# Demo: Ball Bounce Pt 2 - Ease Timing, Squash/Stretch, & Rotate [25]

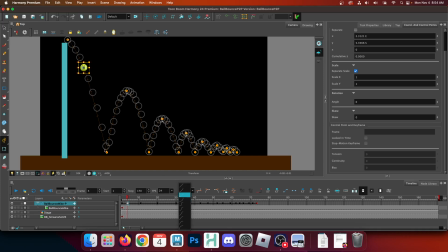So if you take a look at this portion of my ball bounce right here, so from this point in space down to the ground, if I switch it to this very extreme slow in, you'll see how these keyframes up here start bunching up, or excuse me, these in-betweens start bunching up here,
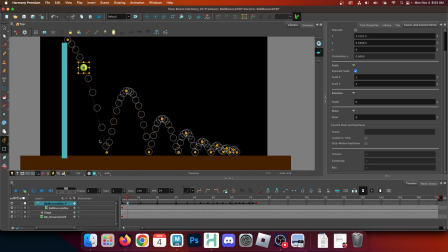but then they spread out further down the line, the timeline, as it tries to accelerate them, because more change over less time makes things look fast. So if I go ahead and play this now, you can sort of see it looks kind of goofy because I chose the maximum
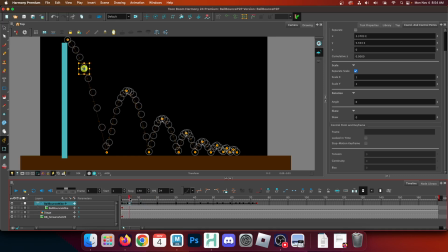slow in, slow out, so it like rapidly slows down here for a second. So keep that in mind. So yeah, for this one, let's try Oh, and let me show you the opposite before I move forward. So that was the extreme slow. Now with this one, as you'll see,
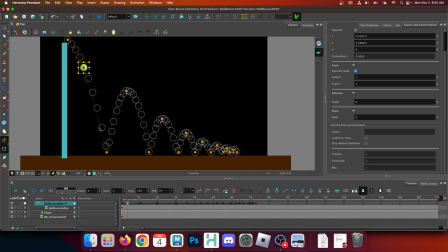it rapidly accelerates to where it's going and then slows down at when it arrives at the next keyframe. So this is going to look really goofy, right? How the ball slows as it approaches the ground, right?
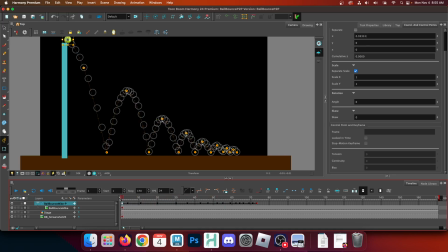Ball doesn't necessarily do that, right? So that is the difference between, that is what these curves represent, right? So if you look at them, it will rapidly approach at the very end the next keyframe
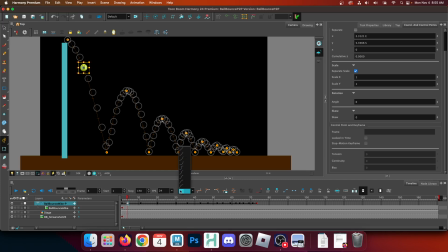versus starting by rapidly approaching the next keyframe and then slowing as it approaches it. So when we are headed to the ground, we want this to accelerate all the way through until it would be hitting the ground, right? So we want this to be building up speed.
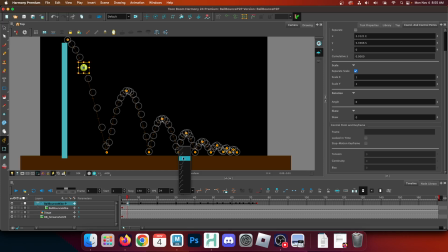So I'm going to use one of these upper curves, and not the most extreme one, as you saw, is a little nuts. So still
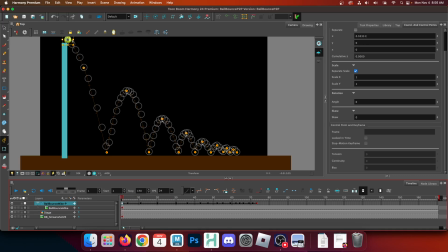not super perfect through here. So with this keyframe, we also similarly want to not that one.
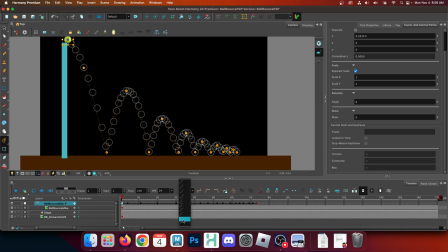I'm going to do a little ease at the beginning. Yeah, little ease.
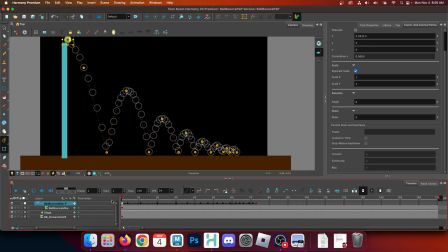So I'm not super worried about this part because, to be honest with you need to manually control the translation speed through here, which I'm not interested in getting into for this assignment. So we're just going to be like, it starts kind of weird. Is what it is. So the main thing is from this keyframe, though, down to the ground,
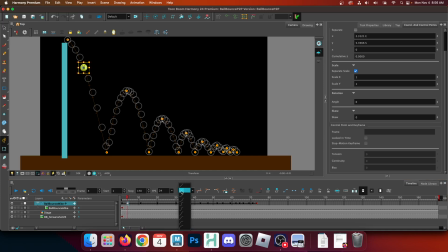we set the ease to build up speed towards the end. So one of these upper curves, right? I would not suggest this one. Choose the middle one, right? So boom. Then it goes down to the ground. Yay. Now it's on the ground.
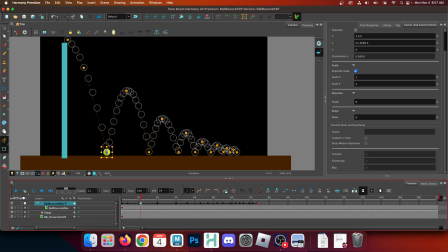So when it's bouncing off the ground, it will compress and rebound with its speed. But as it rises up in the arc, it should be slowing down as its acceleration forces equalize with gravity, right?
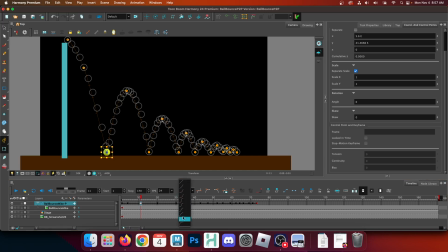So when it's going up, I want one of these bending up curves, right? So it speeds up into the top of the bounce, then slows as it reaches the top.
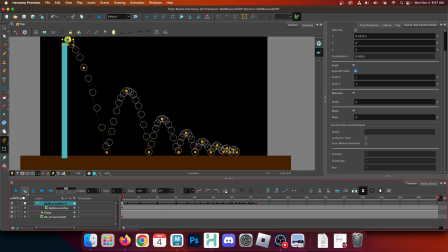So I'll choose this middle one again. Seems pretty reasonable. And so now you'll see how it hits the ground and bounces back up. Boom. And then sort of tries to hang in the top of the ball here. The arc, rather. So then we just keep going. We're at the top of the bounce.
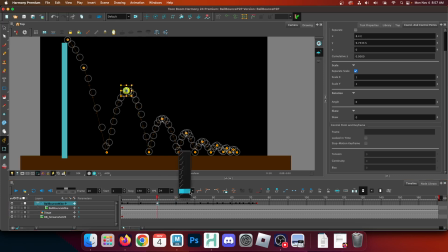It's going to the bottom, which means that we need it to accelerate into the ground. So again, I'll pick this middle one. And we'll play it back. Right?
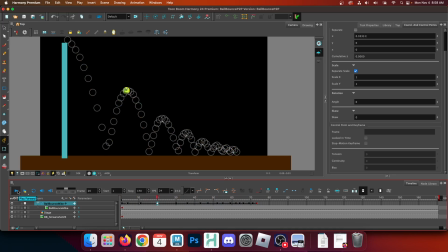So you can see how it's sort of holding, slowing through the top there. Right? So now we're at the ground again at frame 30. And now we'll go ahead and change this. So it's bouncing up again. So I'll use the middle one.
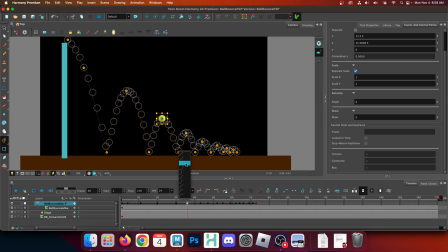And then now we're going back to the ground again. So I'll use the middle of the acceleration one. Boom. And so again, play it through. Looking real good. So we're good there.
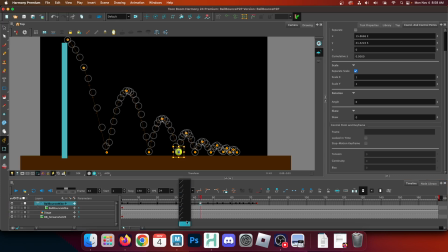So now I can just start using the little mini ones, right? I don't need to use too much acceleration forces. Boom. Boom. Oops. Boom. So I'm using the smallest of the ease curves so it doesn't, do anything too nuts.
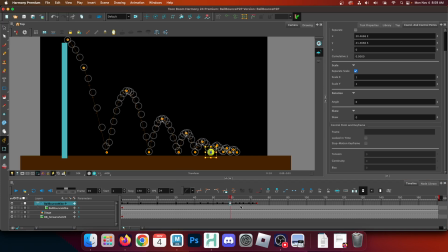But just the slightest amount of ease to get things going up and down. And then these last ones I'm not even going to worry about, right? So there we go, right?
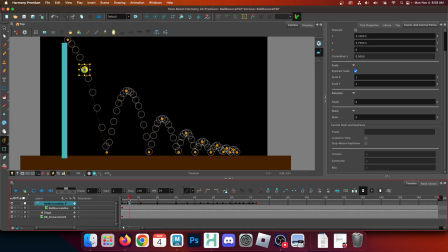So again, it's just going through, recognizing what it is that our ball should be doing, going towards the next keyframe, right? So I'm at this keyframe. I realize this is going to the ground. It should be accelerating towards the ground, right?
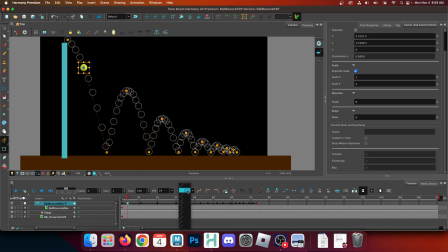So I want to just make sure I pick one of the acceleration curves. Quick thing to note, because I know this comes up a lot, is Oh, that's very interesting.
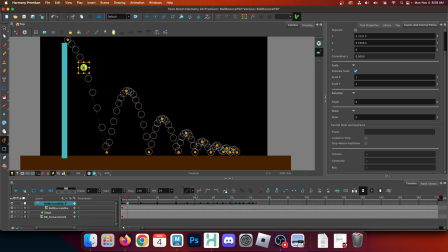I didn't realize what these buttons did. So this little menu here does not update. Like when I click on a different keyframe, it's not showing me what the ease type is on that keyframe.
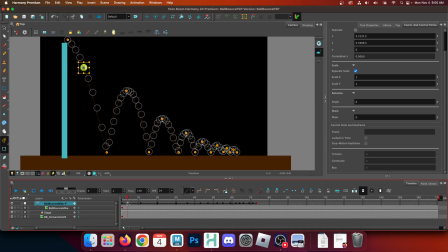This menu doesn't update. It just shows you what the last one is that you changed to. So what you really want to look at if you want to check your ease is the control, right? Because it shows you the spacing between those the in-betweens rather. So if the spacing doesn't look right,
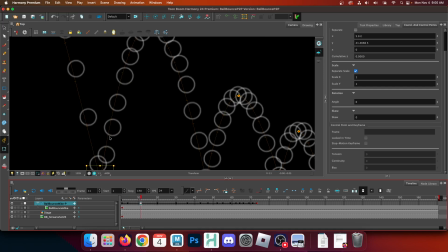say like I'm looking at this and the spacing looks
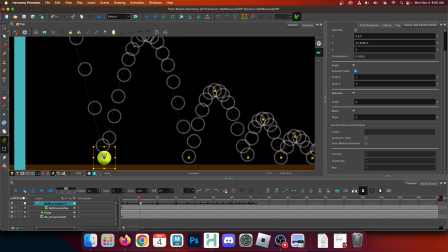like this, and I realize like, wait, there should be more frames up here. That's not right. You just got to go and just replace the ease, right? Just go back and change this graph and it will update the speed. Yes.
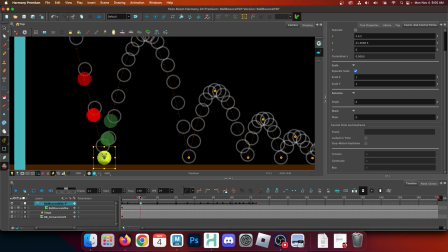Oh, very true. Yes. So the onion skin also is a way to track. You can see, right? You can see the clumping of the frames as you go through too. So that's a great indicator because you can see it. You can see how closely it follows our guide, right?
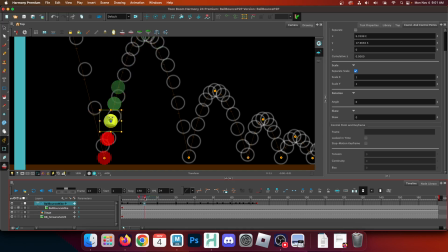Our reference image. So, and even so, keep in mind, like I added some frames to this to make it look a little bit more honest, in my opinion, and still lines up pretty good with the reference.
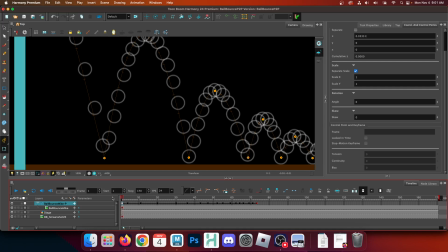So yeah, the onion skin definitely helps too, for sure. So that is our ease, right?
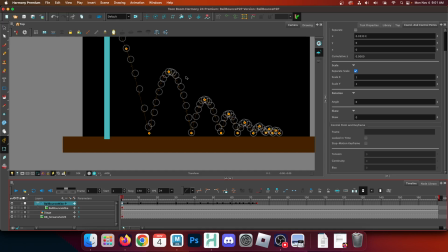So pardon me for recording this all in one go. So I am going to pause this though.
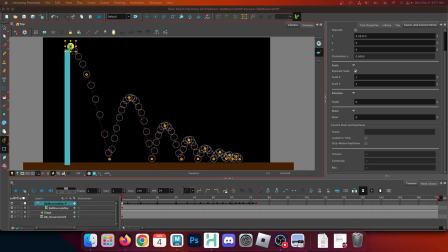I'm going to pause this. All right, cool. So now we continue. So we're going to now add our squash and stretch.